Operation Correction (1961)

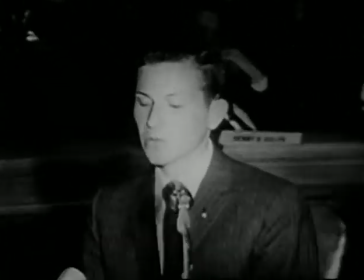[12:34]
It is because he is an alleged communist and a college student.
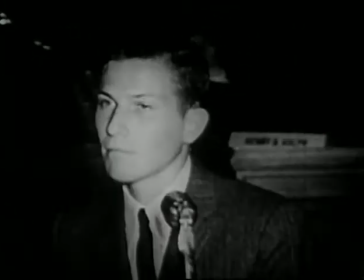[12:39]
Because you see one alleged communist student and then many other students,
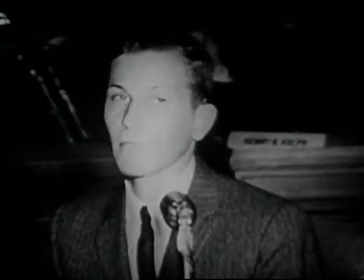[12:44]
the committee would have you lump them all together and believe that all of the demonstrating students were communists.
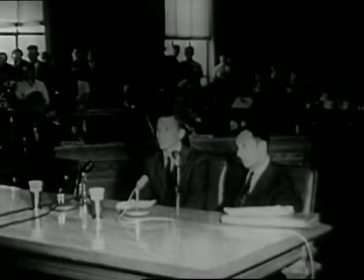[12:51]
This is known as guilt by association, the committee's favorite weapon in smearing all kinds of people.
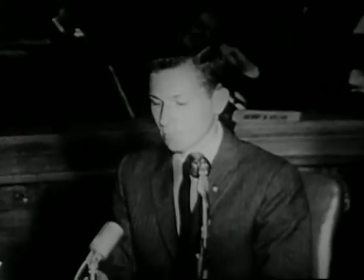[12:58]
Let's listen now to the mild-mannered Douglas Wachter testifying.
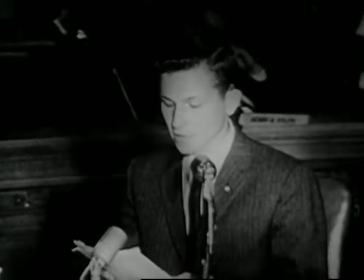[13:03] It punishes individuals and groups for their political ideas and associations through public exposure and condemnation.
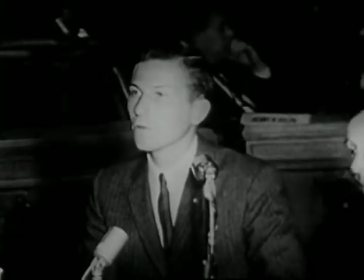[13:10] Now, I'm sorry. You are refusing to answer on the basis of the First Amendment.
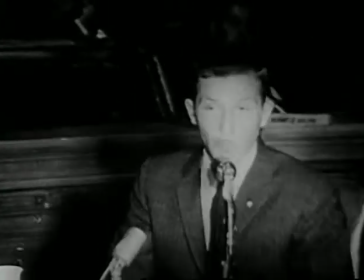[13:16] Is that correct? I have objected to the question.
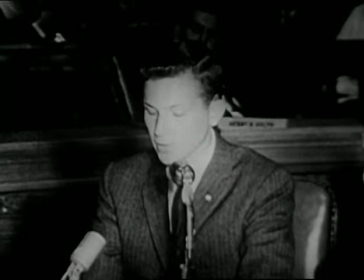[13:22] It punishes individuals and groups for their political ideas and associations through public exposure and condemnation, often resulting in economic sanction.
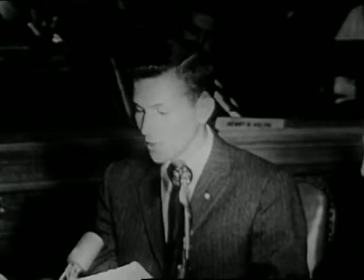[13:30] I cannot cooperate with the committee in answering any such questions.
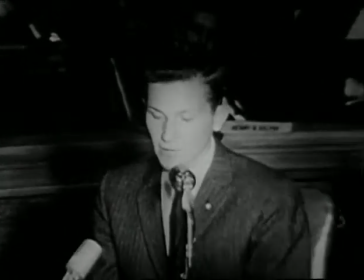[13:33] I feel I have an obligation as a citizen of this country to preserve the Constitution,
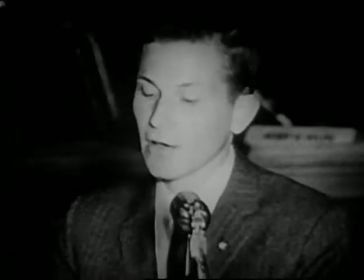[13:39] and I do not feel I can do so in good conscience by allowing the House and American Activities Committee to inquire into my beliefs or association.
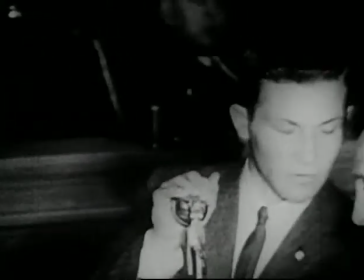[13:48]
Wachter is then ordered and directed to answer the question whether he is a Communist Party member.
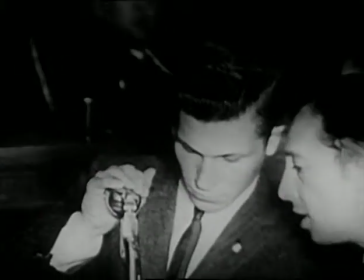[13:54]
Here is his response.
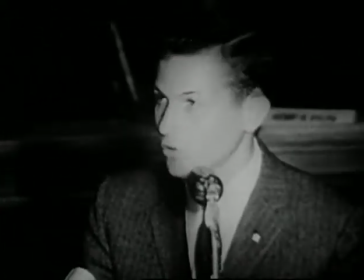[14:00] I decline to answer that question on the grounds previously stated,
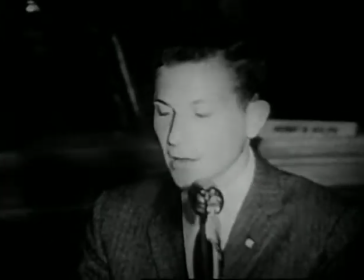[14:03] and I also respectfully refuse to answer that question on the constitutional grounds that I cannot be forced to bear witness against myself.
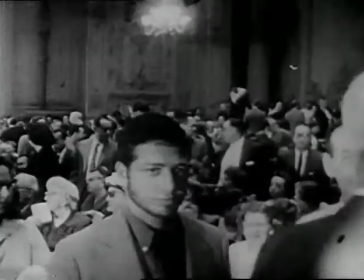[14:12]
Perhaps these crowd shots were designed to link Wachter to the demonstrating students.
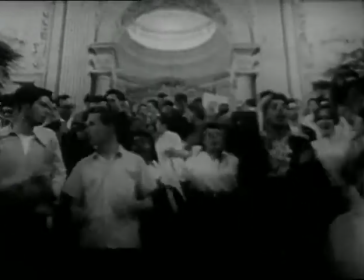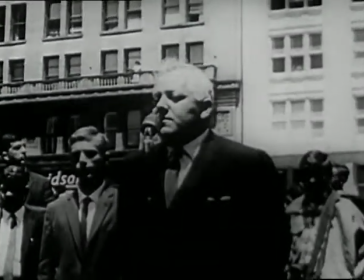[14:25]
At noon on Thursday, a mass rally was sponsored by the Students for Civil Liberties at Union Square, about a mile away from the City Hall.
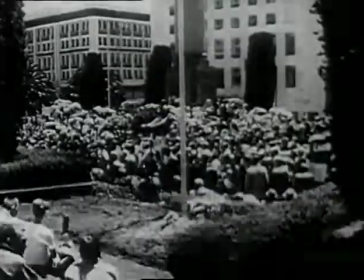[14:33]
A minister and two California assemblymen addressed this rally and
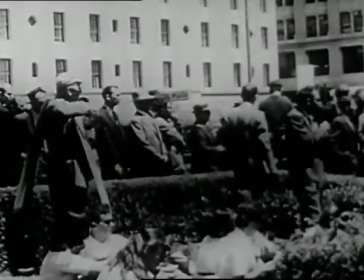[14:37]
denounced the House Committee on Un-American Activities as a threat to civil liberties.
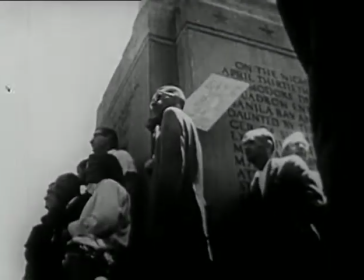[14:43]
After the rally,
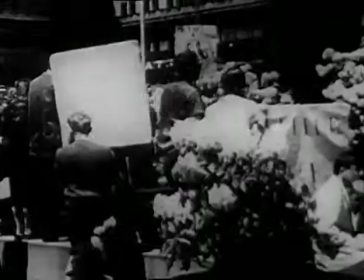[14:45]
the students marched back to the City Hall and began to picket outside the building under the direction of monitors wearing armbands.
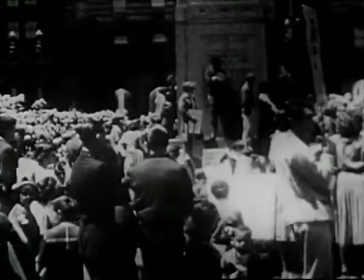[14:52]
They carried signs critical of the committee.
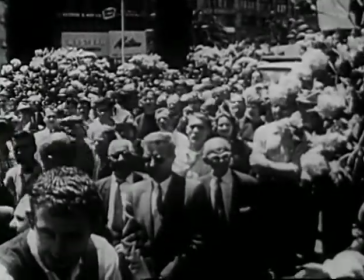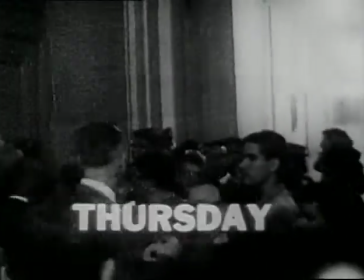[15:05]
Here is Police Inspector Dan Shelley on duty outside the door of the hearing room on Thursday morning,
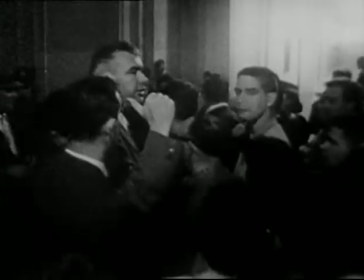[15:11]
waving back the students who were unable to gain admission.
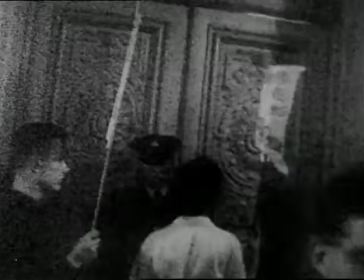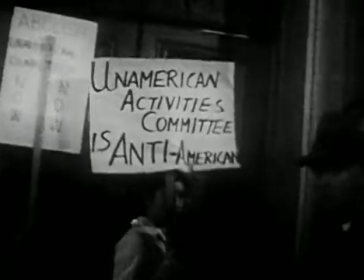[15:21]
At the close of the Thursday morning session, and mainly while the committee was recessed,
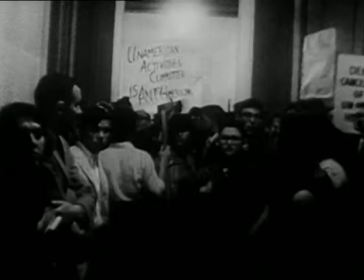[15:26]
a group of subpoenaed witnesses engaged in a demonstration inside the hearing room.
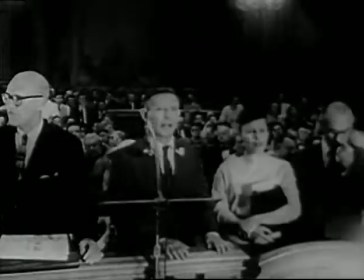[15:31]
They chanted, "Open the door." This was followed by the singing of the Star Spangled Banner and the reciting of the Pledge of Allegiance to the flag,
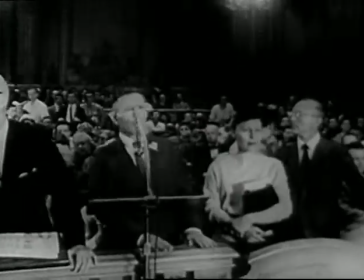[15:40]
and then repeated chanting of, "Open the door."
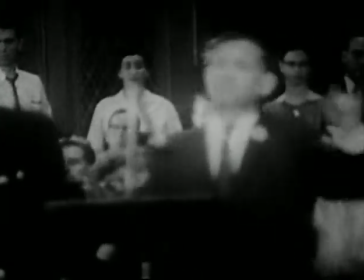[15:45]
The connection between these subpoenaed witnesses and the students protesting the committee is never made clear.
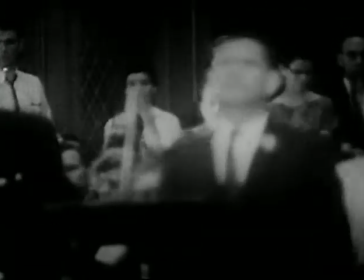[15:51]
The subpoenaed witnesses, the stars of this show, didn't picket with the students,
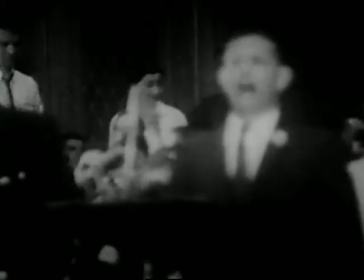[15:57]
and the students were extremely careful to have nothing to do with the witnesses.
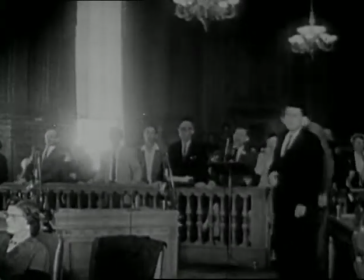[16:03]
Yet this cutting back and forth, these honest and accidental mistakes,
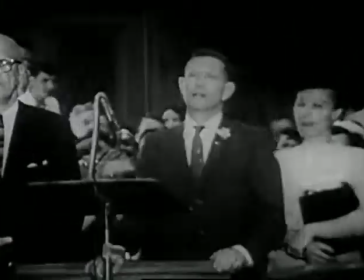[16:08]
to quote Chairman Walter again, would have you believe that there was a connection.
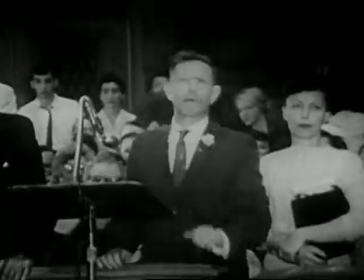[16:13]
The original film distorted the account of the demonstration in the hearing room in three ways.
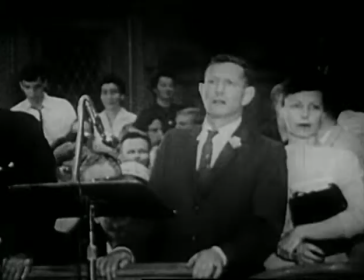[16:19]
First of all, it concealed the fact that most of this time the committee wasn't even in session.
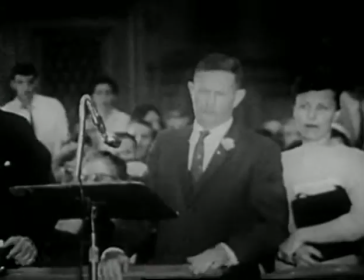[16:26]
Second, it hid the immediate reason for the demonstration.
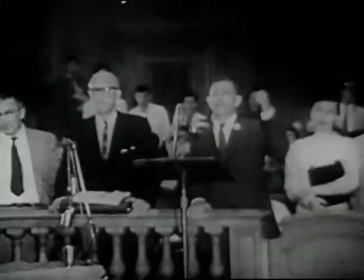[16:31]
The fact was, some of the subpoenaed witnesses had presented a petition to the committee
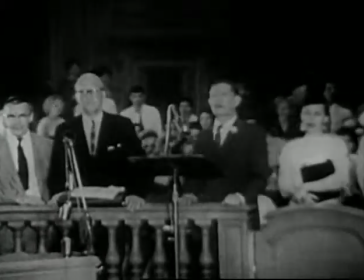[16:37]
asking them to move to a larger room or else admit people on a first-come, first-served basis.